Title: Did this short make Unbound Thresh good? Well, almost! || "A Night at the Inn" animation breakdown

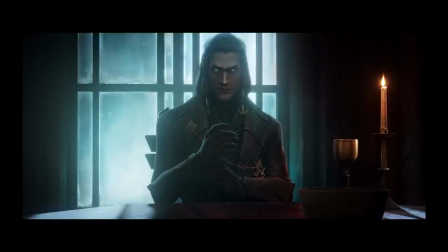0s
Hello, fleshbags and philanderers. My name is TBS Guy, and goddammit, Riot, do you have to release these things all at the same time?
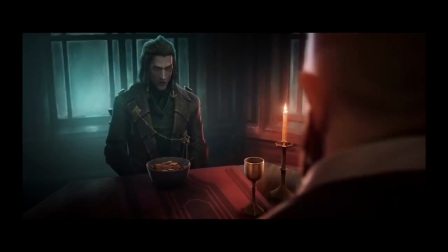6s
Can I have 5 minutes? I'm trying to recover from the goddamn vaccine over here. So anyway, yes, new Unbound Thresh animation, and since I'm on record being distinctly displeased with Unbound Thresh as a concept,
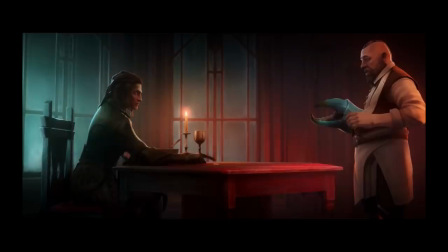16s
before we get to the animation of the thing, let's talk about the design, because he does look better in this short.
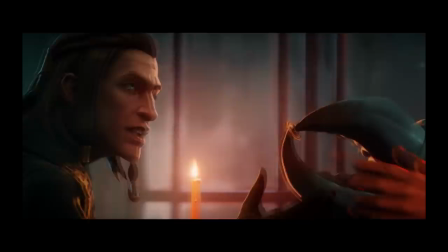23s
To summarize, Unbound Thresh is a skin that was created because Wild Rift is marketed towards a younger market,
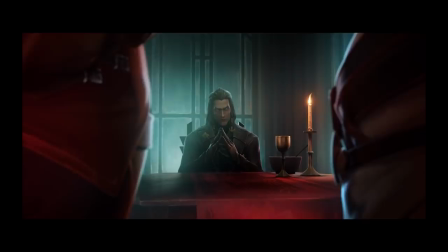29s
and in some countries, ghosts and skeletons can raise a game's rating in the same way that blood, alcohol, and female nipples can over here.
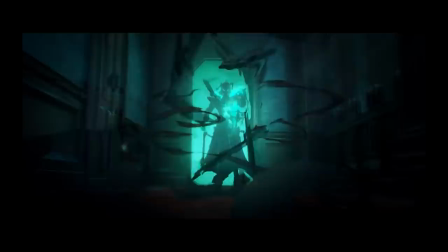35s
So, in order to get around the ratings board and put Thresh in Wild Rift, they had to make some changes.
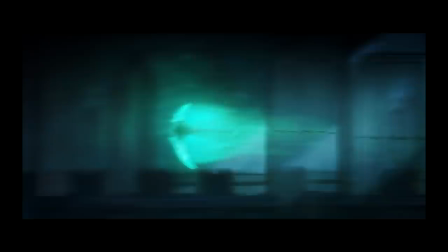41s
Trouble is, they decided to change one of the most monstrous champions in the game into a porcelain-faced, smooth-looking, sexy fuckboy with ghost abs,
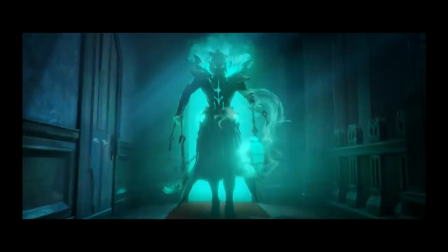48s
which rather ignores the fact that Thresh's story from day one has been the story of someone who
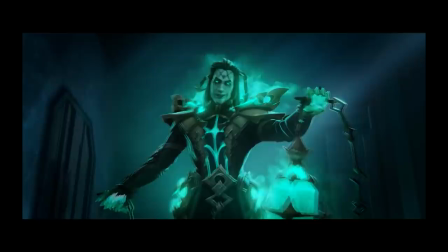53s
loves being a monster and isn't interested in returning to a human form.
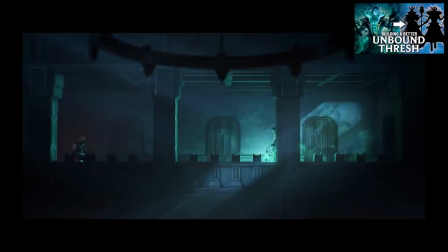58s
I did a whole long-ass video about this, so if you want the full context, you can click the card up in the corner. Anyway, Axis Studios, and by the way, could I ask you all for a favor?
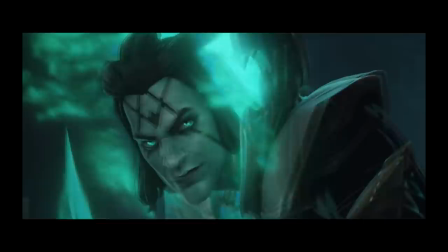65s
Riot didn't initially credit the studio who did the animation in the video description, so if you want to do me a favor, anytime they publish a new animation and they don't put the name of the studio in the description,
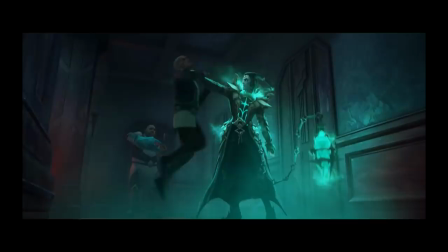74s
or they don't tweet the name out, could you all comment on it, hey, what studio did the animation, or something like that?
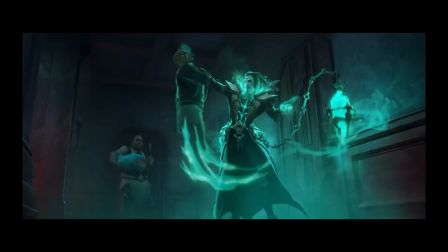79s
Like, it's a small thing, but credit is important. Anyway, Axis Studios created this short for Riot, and they've made a few changes to Unbound Thresh's design to go along with it.
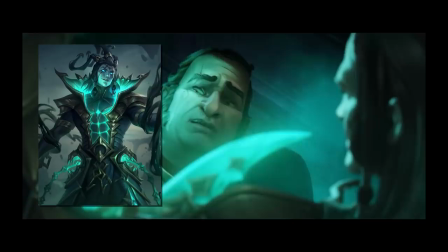88s
First of all, he's no longer a porcelain, smooth anime fuckboy. He has been noticeably aged up.
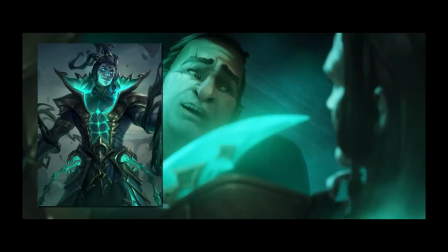93s
His face has lines, folds, and wrinkles. It has texture, and as a result, in his undead form especially, he looks sallow, pale, and corpse-like rather than pretty.
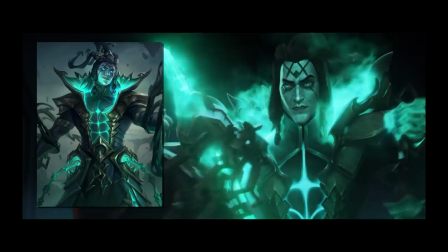102s
Additionally, they've done away with the ghost abs, changing the shape language of the glowing lines to look more like decorative padding.
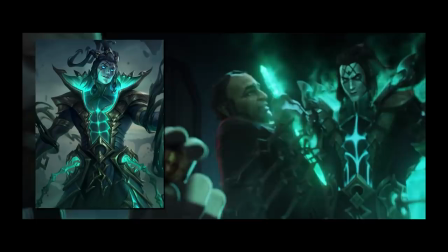108s
They kept the visual idea of cleavage down his middle, but at least it no longer looks like he's trying to be a thirst trap.
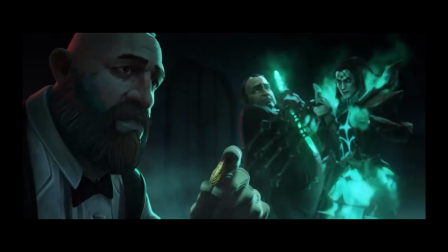113s
Not that that's going to prevent anyone from being horny for him anyway, but that's the internet. Anyway, these changes makes this, in my opinion, a better version of Unbound Thresh,
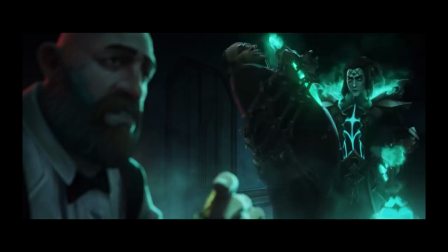122s
or at least one that feels a lot less directly contrary to who the character is as a person.
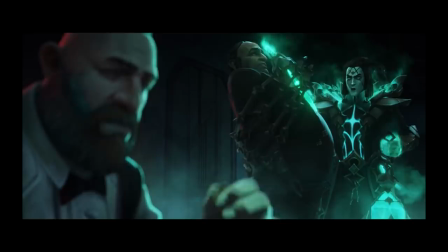128s
But I still don't like Unbound Thresh very much.
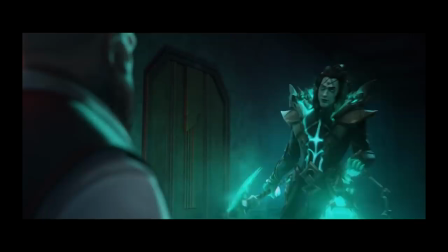131s
I feel like there were other ways to solve the censorship issue rather than turning the guy who loves being a monster back into a human,
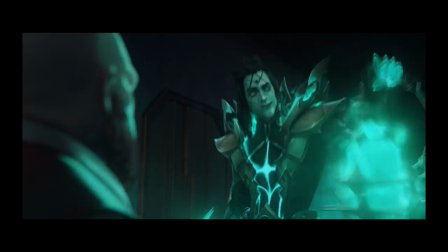138s
but if this is what we're stuck with, then I prefer this version over the vanilla one.
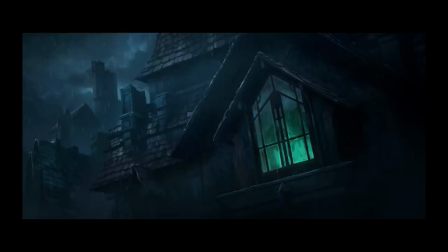142s
And with that out of the way, let's go and gush over some really rather excellent character animation.
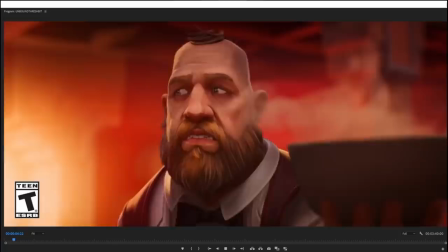149s
Say hello to the main character of this piece of short animation. It's not Thresh, it is Bort.
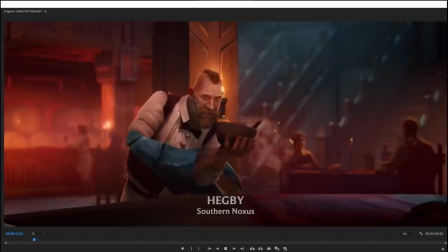155s
And Bort is actually rather an excellent new character, because he's a very simple concept, frankly.
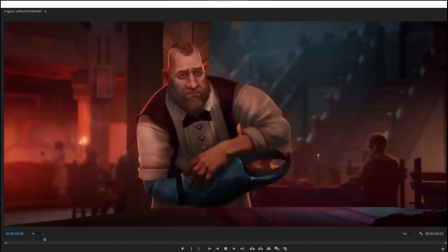163s
He's a guy who lives in Noxus just trying to get by. He tried to pickpocket a mage, and the mage put a curse on him that gave him this uncontrollable crab arm.
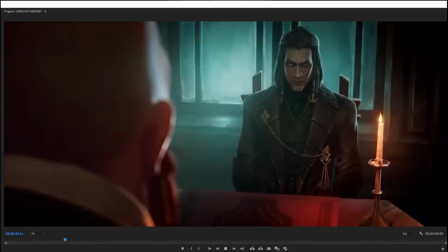171s
And because of that deformity, because he has this problem, he can't get work anywhere.
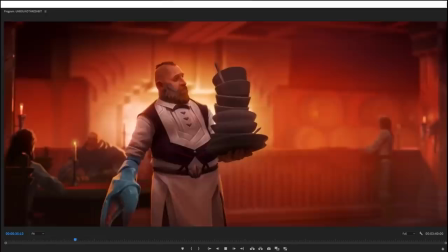176s
So he's stuck at this tavern being a server while being violently abused.
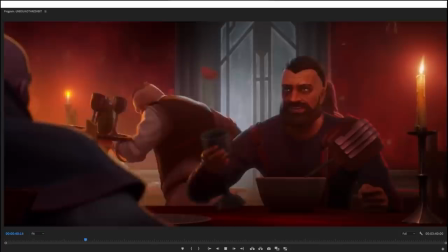182s
Pretty much by everyone, by the owner, by the patrons. Like, there are people who are kicking him as he's walking by the arm.
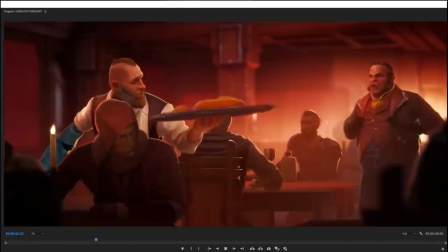188s
Like, they throw stuff at him. They treat him just profoundly miserably and just really, like, that guy just fucking kicks him, right?
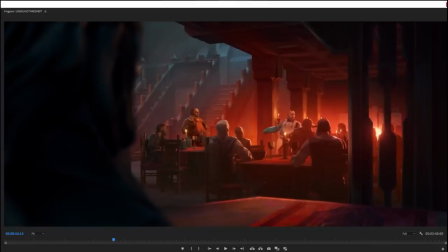197s
And he has to say sorry about it. And that lady, like, gives him an elbow. So, just, like, from the first, what are we? Like, the first minute of the thing, we are already on Bort's side. Like, he's clearly just, like, a nice man who's trying to do the best he can under difficult circumstances, and just everyone treats him like shit, crap, and garbage.
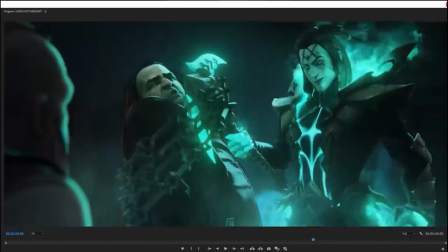216s
So, when the turn comes where Thresh offers Bort a deal with the devil, as it were,
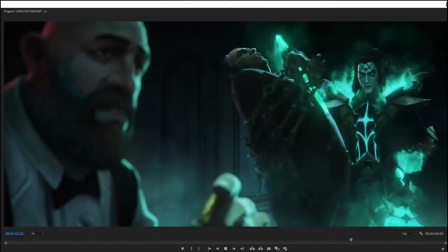222s
Bort doesn't have very many reasons whatsoever not to take it, because, like, what's left for him at this time?
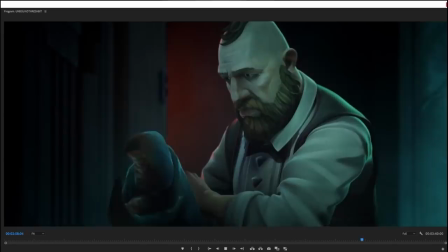230s
Like, who is he betraying exactly? People who have made it their life's work just to abuse him constantly?